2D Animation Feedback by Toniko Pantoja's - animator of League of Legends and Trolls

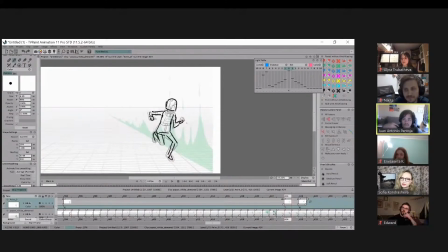Because it's like, also the reason why I'm thinking of this is because I feel like this idea is good and I want to sort of favor it or kind of read this idea. And in order for me to do that, I kind of
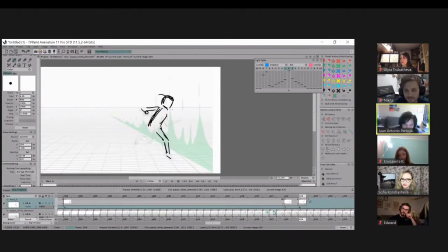want to create a breakdown that kind of helps me read this idea a bit more. Not saying like have this drawing hold, but more so like the idea of that drawing lingers because the other drawings kind of favor that.
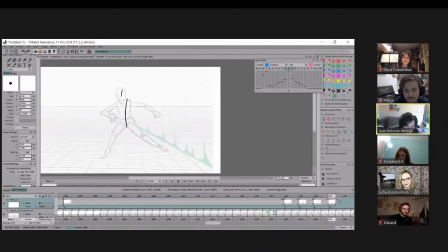Just so things just feel a bit, there's a bit more of a drag. That's all. I think I'm just gonna do spots. I'm just trying not to
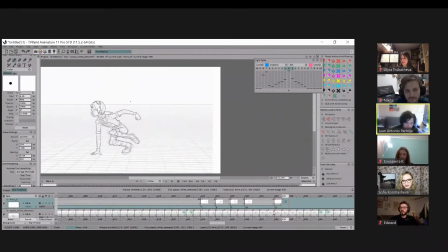stall because I tend to do that. So I think for this one, as soon as she hits on the floor, the thing is that as soon as you land on the floor, it's like you kind of want to
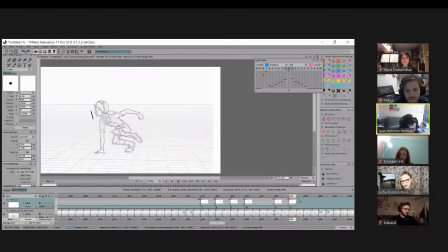absorb a bit of that fall. So there's just a bit more weight in it. Like I would probably just have that a bend just a bit, just so you feel like the down pose.
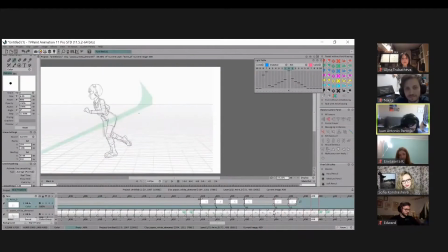Her arm kind of hangs on there for quite a while. So I actually would start moving it through because it was just like out there for quite a while.
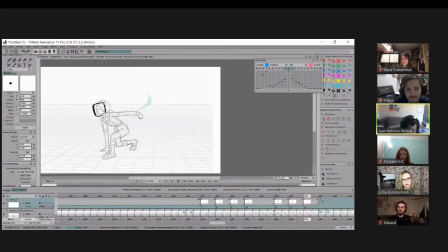And I think it doesn't really add anything if you just have it out there for too long. And I kind of just want to like, you know, have that momentum shift. And I'm just going to have her wrist foreshorten the camera. I think this is pretty good.
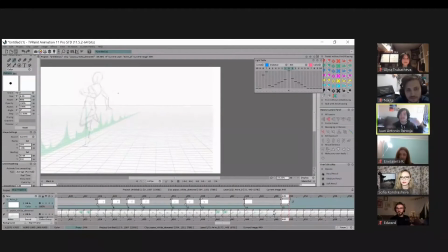Naturally, like when something like this happens, because it catches me off guard, I'd be like, holy crap. Or more like caught off guard. So I think she feels really controlled here. And I'm just wondering if there's a way to sort of make her feel way off balance.
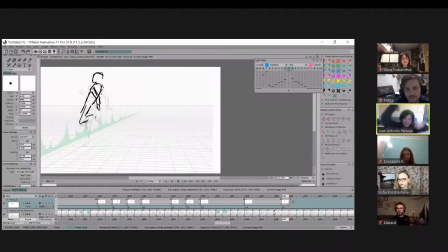You know, it's kind of like you could have it flail. So she's way more off balance when she lands, because I think she lands pretty composed.
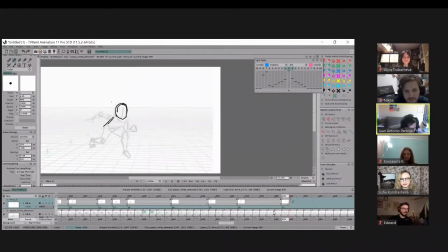Oh, oops. Maybe one arm kind of goes down, or you could do that. I'm just like thinking like what could be composed better.
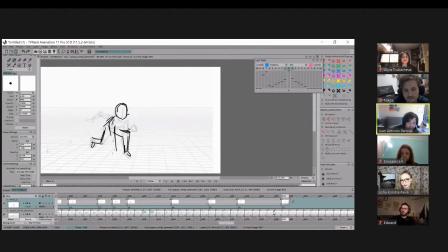So maybe it's this hand that lands, but then this hand kind of stays on top. But I would, so personally,
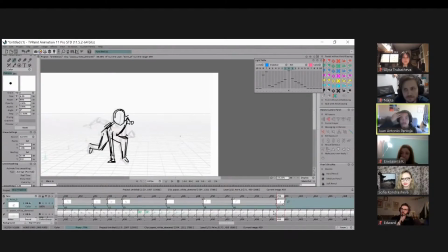what I would do in the future is I would like thumbnail a bit more about like some of the acting with when she falls, because it kind of takes her off guard. So, you know, I would like explore, okay, if she fell off balance, maybe she actually
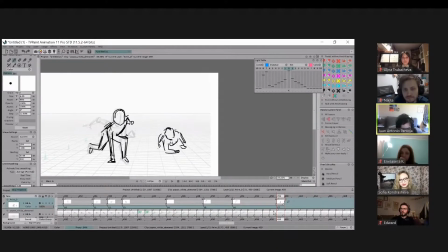fell in both. And then she has to like scramble upwards. So it's just like, there's the thing with like, again, acting and thumbnailing is there's just so many possibilities. I spend like so much time just like trying to think about like, this is cool.
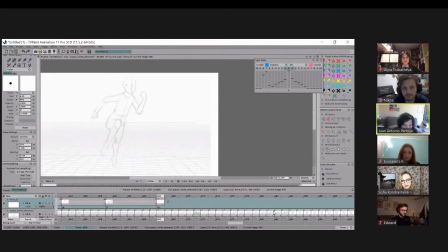That's slow-mo. Yeah, I think I would have this arm down. So like, instead of like having that hand up all the time, you could have like, you know, dip down, and then as it slows to this pose, that's when you can
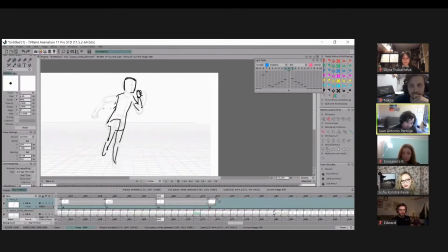have that hand come up. So it's kind of like, it feels different from the previous pose. Also, I would say it's okay to like just foreshorten things a bit.